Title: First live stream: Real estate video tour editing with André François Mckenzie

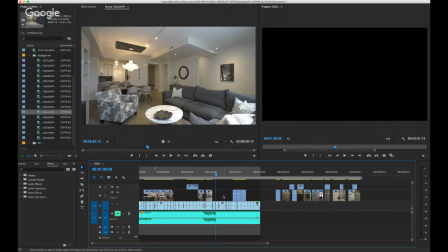(12:49)
So to help them better understand what the property looks like in its entirety, so that when they're making a buying decision, hopefully the video plays a little portion in that decision, or in the decision to contact the agent or go see the open house or whatever it might be.
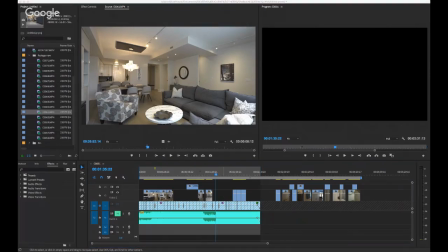(13:08)
I'll pop back to the chat. I just want to see what everyone's saying. No, no one's saying anything. Okay, don't worry.
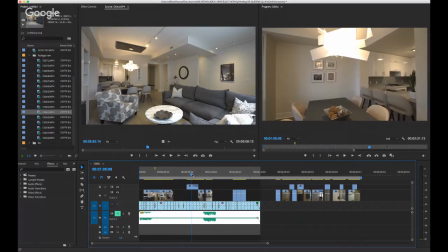(13:18)
Okay, so right now I'm in the middle of my selection process. I kind of put my primary shots in the first layer,
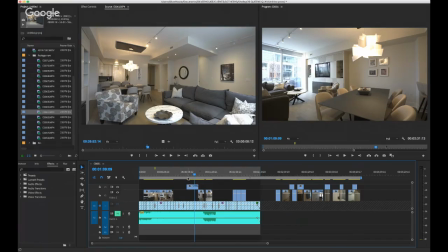(13:26)
and I put secondary shots that I might use on the second layer, and then I go through the edit again.
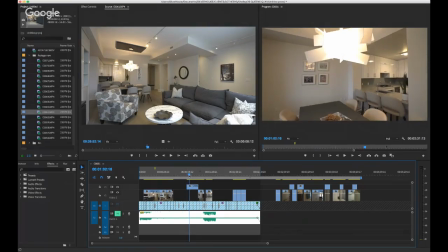(13:31)
I'm very, I guess, thorough or slow, however you look at it.
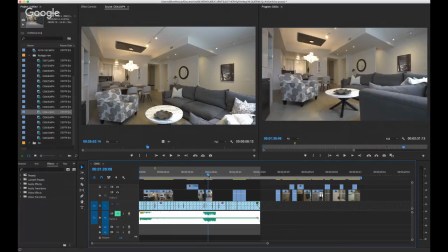(13:38)
But these are the shots I have so far. That'll be your living room.
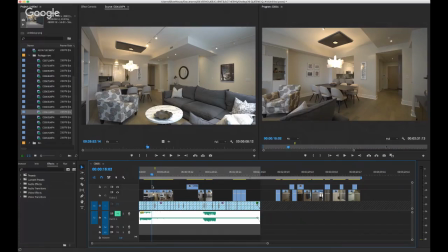(13:43)
This will be from your foyer in through to your dining room shot.
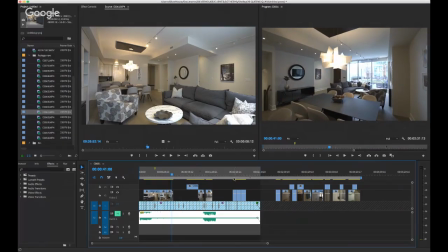(13:52)
There's another one here from the kitchen just to show the overall layout. There's a couple shots of the kitchen here, going through the kitchen.
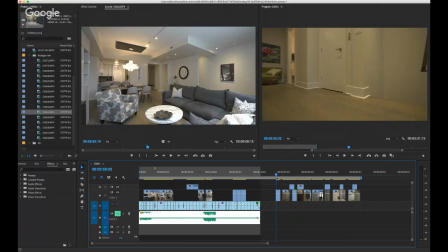(14:01)
And then I'm not done sorting yet, but this is your second level.
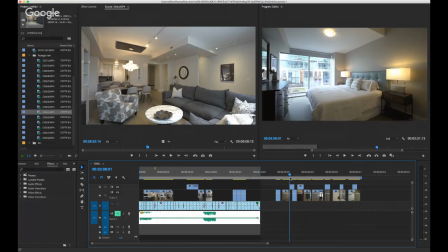(14:08)
This is your master bedroom with a couple alternative angles that I put on the top.
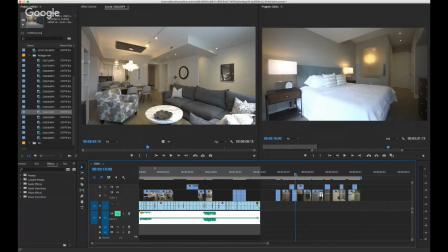(14:12)
Like I might not use them all, but I just put them on my timeline to see what it looks and feels like when I'm editing.
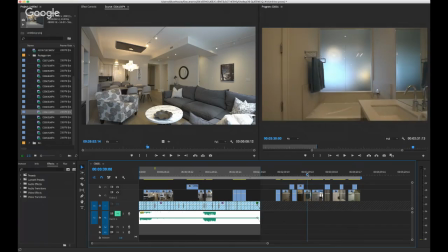(14:21)
That's a master ensuite. Couple shots there, and these aren't color corrected yet.
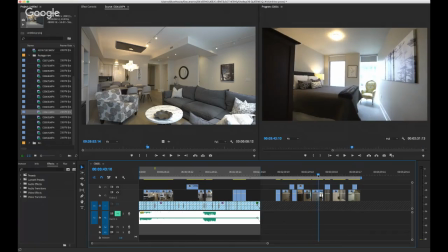(14:27)
I still have to do that. That'll be the very end, last thing I do before I render. That's a second bedroom.
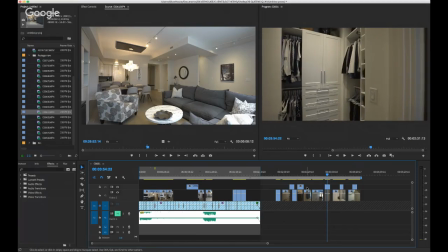(14:34)
That's a closet shot, and I'll just show you what I mean. I'll hide this second layer.
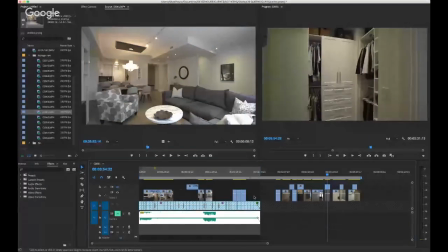(14:39)
Sorry, it'll be third here. So that was
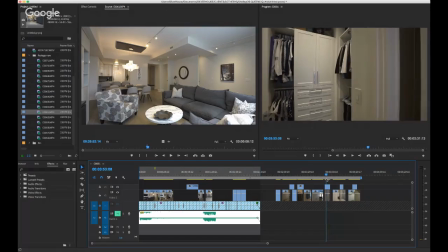(14:45)
a slider kind of shot from the right to the left, and I think below I have a different type of shot.
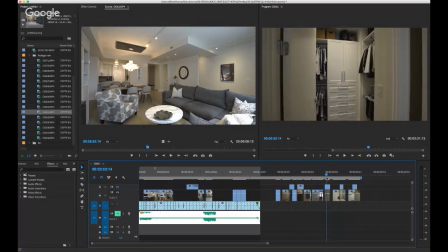(14:52)
So this is a moving shot on the gimbal moving into the master closet.
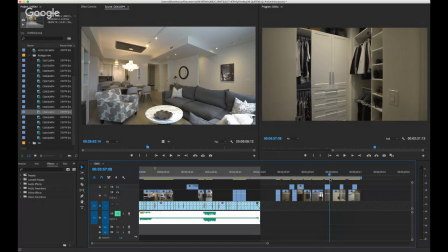(14:56)
So I don't know which one I'm going to use, because I don't like to use necessarily the same style of shot for every single clip, but we'll just see how it flows when I get there.
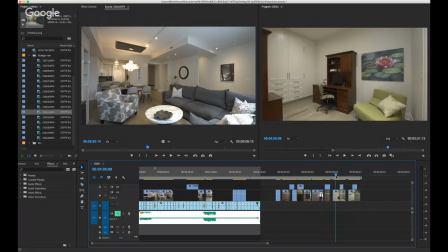(15:10)
This will be it's like the second floor landing. There was a small little desk area with some built-in cabinets, which was pretty nice.
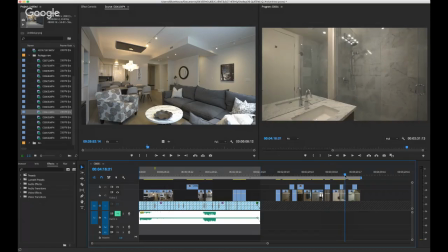(15:22)
There's 2 shots there. I'll separate that shot. So I like to separate all the clips by the rooms.
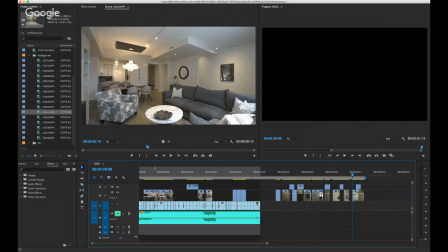(15:33)
This was the second bathroom, and this shot was of
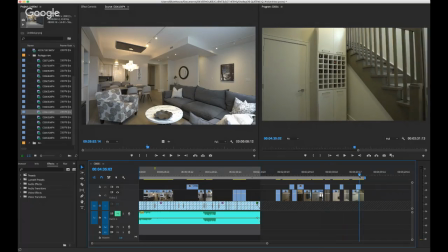(15:39)
the lower level, and it was very small.
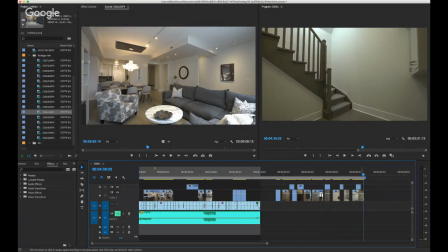(15:43)
It was very hard to get a good, a nice wide angle where you could see the ceiling and the floors.
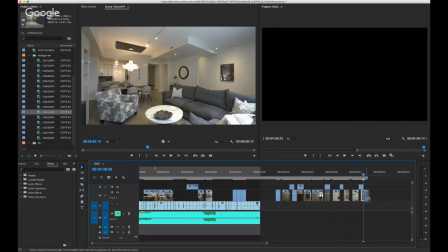(15:50)
So I had to do a couple angles just to show the space.
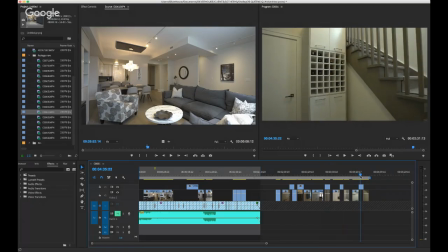(15:54)
And since I do have a couple angles, maybe I'll cut them together a little bit quicker, but hopefully between that shot,
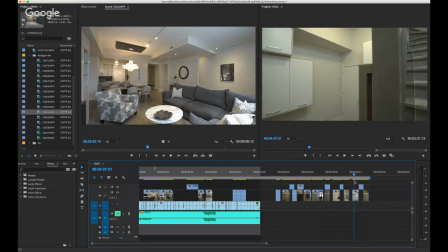(16:01)
and this shot, it kind of gives you a sense of the space. We'll see.
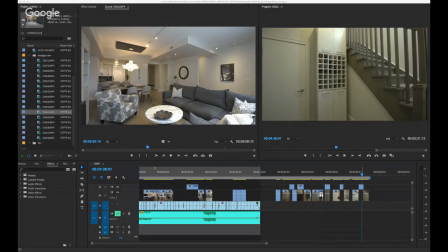(16:09)
Let's see, just going back to the chat for a second. I love the work you do. My favorite video is the one that shows Chesler Hall. And could you do one video showing Bill Gates' house? Yeah, I'd love to do Bill Gates' house if they hired us to do that. That'd be like real estate video tour goals in my mind.
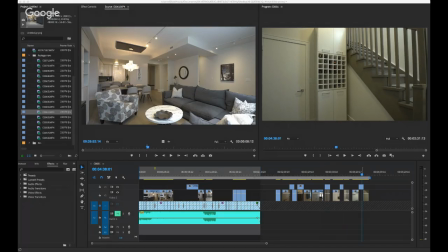(16:28)
To do any house of a celebrity or a business tycoon like that would be definitely like on our goal list of things to do. Shooting big properties is something we love to do.
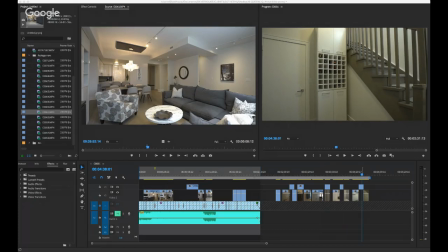(16:43)
We like to pride ourselves, I guess, on being able to show the best angles of these big homes. But Chesler Hall was by far the biggest house we've ever shot and the most expensive.